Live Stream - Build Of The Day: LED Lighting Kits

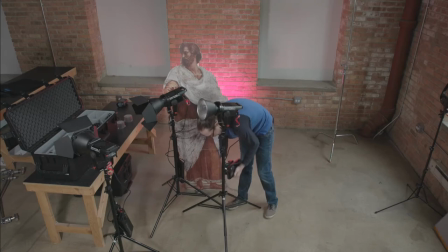(24:16)
And I'm going to use this to emulate the sunlight that would be coming from the window. But I want it to be a little bit more powerful and I want a little bit more control over it so I'll bring this light over here and
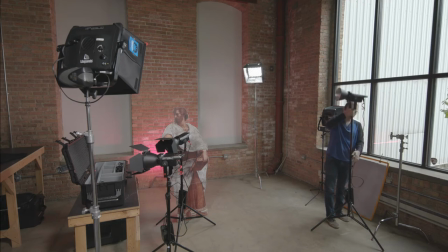(24:32)
we're gonna go ahead and raise him up as high as I can go because I want to be able to angle this to control my shadows a little bit I
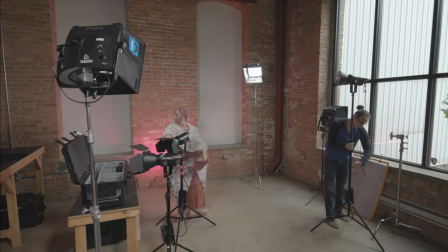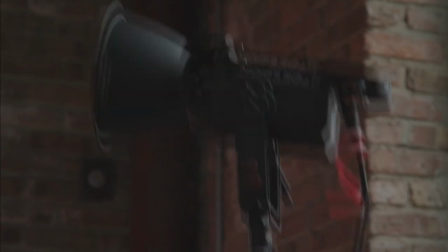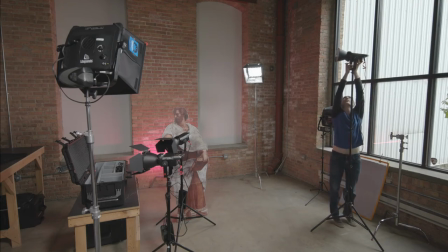(24:58)
think right about there should be good and And then I'm just going to angle it down just a little bit towards Aristotle there.
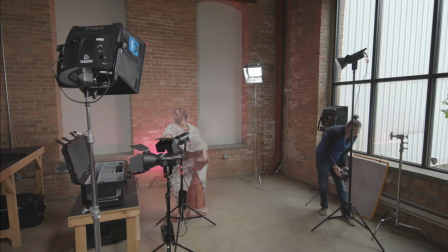(25:07)
Let's go ahead and power this guy up so we can see how he's going. And I'm going to run this at a full, let's say, 90% output.
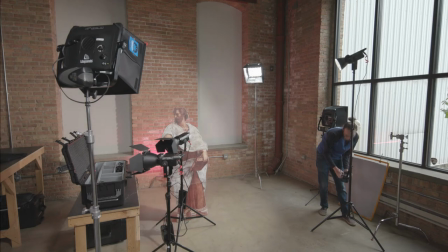(25:15)
I don't want quite 100, but I want a good fair amount of output there.
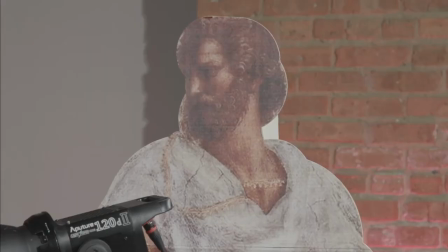(25:21)
I'm going to go ahead and kill our Astra panels so we can see how
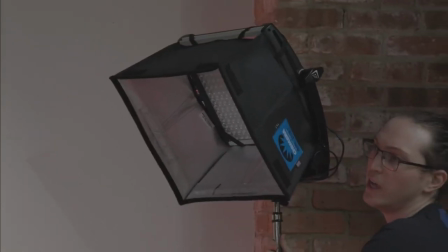(25:26)
this scene starts to light together as we introduce each new fixture.
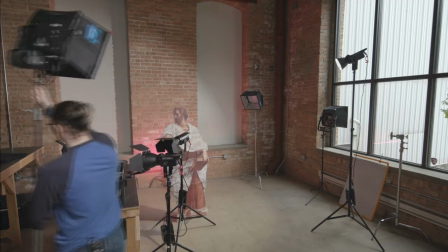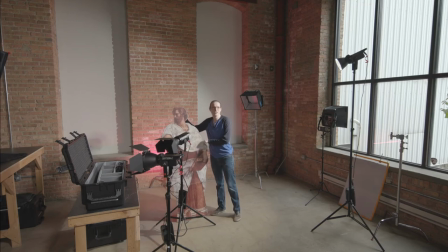(25:39)
So you'll notice right away, you know, our lights, he's lit, it's there, but our shadows are very harsh. There's a lot of hard edges to it, and there's just not a lot of dimension to the lighting that we're having.
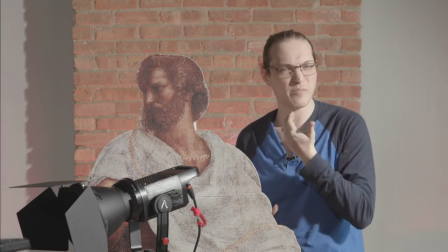(25:53)
There's just one source coming in. There's a lot of shadow on the side of my face, so that's where our fill light will really come in handy,
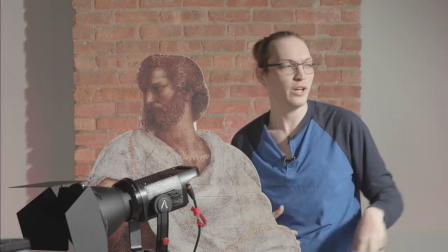(26:00)
but let's knock this light down a little bit by adding that 2x3 silk in front.
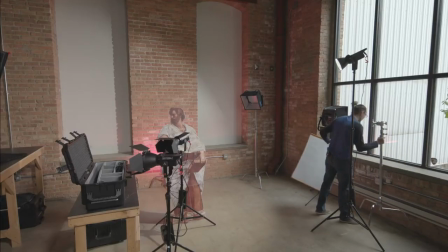(26:05)
That's just going to help diffuse that light down, soften it a bit.
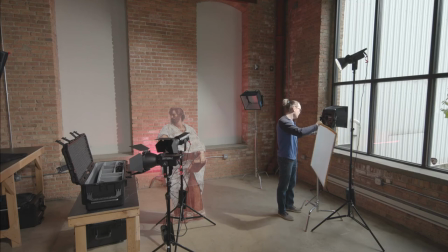(26:11)
And I'm just going to run this into a C-stand knuckle here. And I'm going to rotate it to be about a 45-degree angle.
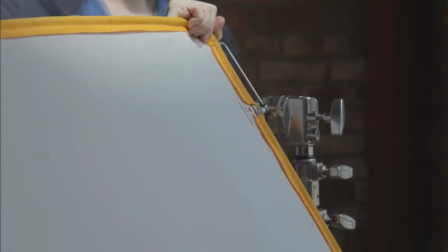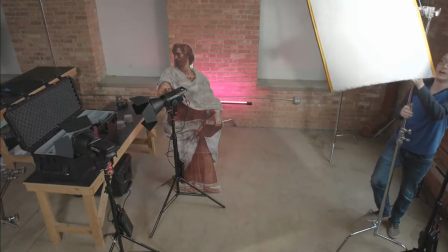(26:26)
And we'll raise that up to be in front of our light.
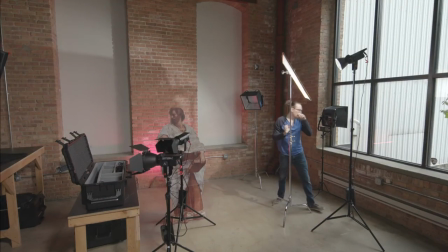(26:29)
I then want to position my silk so that it's getting fully lit up by the light. Like I said, we want that 2x3 silk to become one source all on itself. And now I can stand back in, and you'll notice just right away the shadows are much softer.
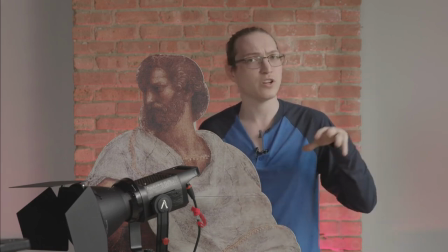(26:47)
There's less hard edges to it. And that 2x3 silk has done a nice job of just controlling that light a little bit and diffusing it.
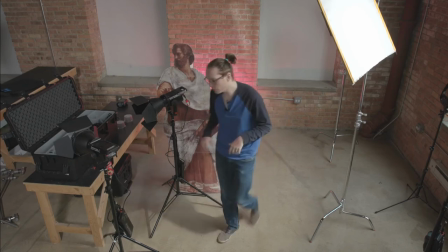(26:55)
Let's go ahead and add in our fill light so we can see how that's going to pair in.
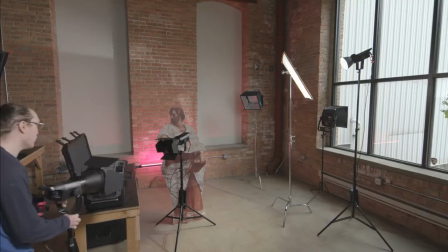(27:00)
And I'm going to bring that over to the side here.
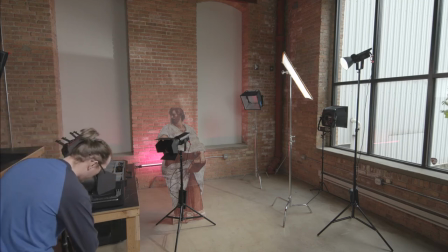(27:03)
and same thing we'll raise it up about as high as we can go and
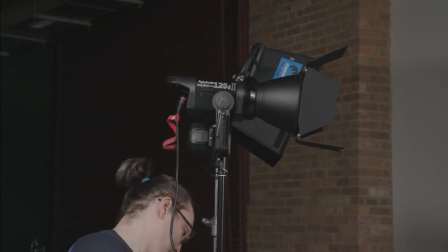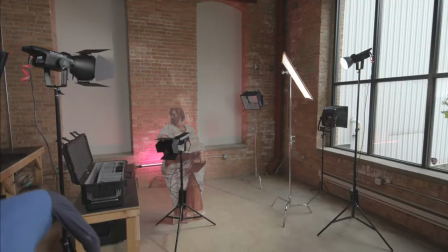(27:19)
we'll go ahead and power him on and I'm going to run this one at about 50% output because I'm not putting a diffuser in front of it I just have that honeycomb I don't want it to be too hard of a light and I can go ahead and stand back in and
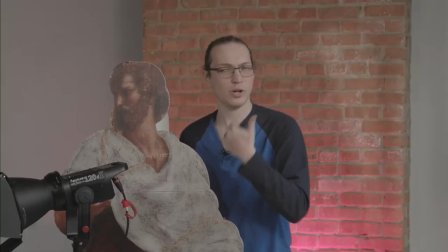(27:35)
we'll see how the shadows on the side of my face are just filled out a little bit there's a little bit more dimension but you can still see
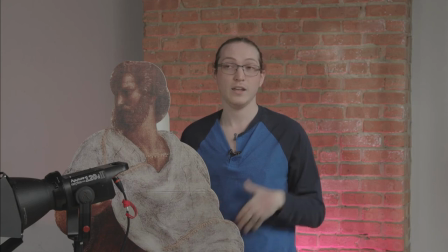(27:42)
all of my face and then we'll go ahead and add in our edge light and this is really just looking to help put a little
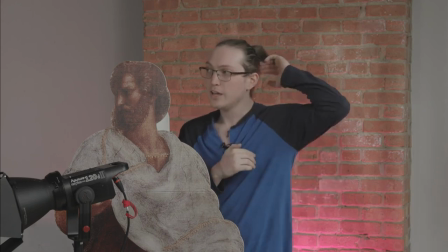(27:49)
bit of light right here on my shoulder and just behind my head to separate me from the
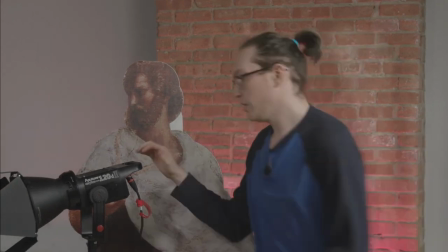(27:53)
brick that's behind me so i'll take this light here and we're just going to bring it
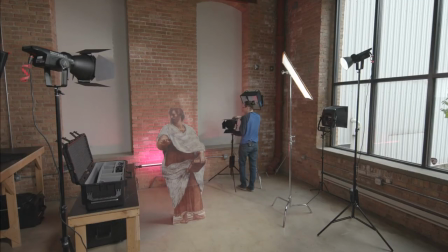(27:58)
same thing about 45 degrees behind my subject here and I'll grab our last battery and
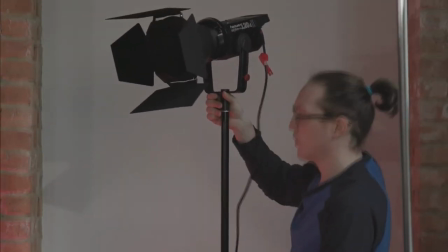(28:17)
we'll raise him up. Now you can be creative with this light. I'm a big fan of a hard edge light.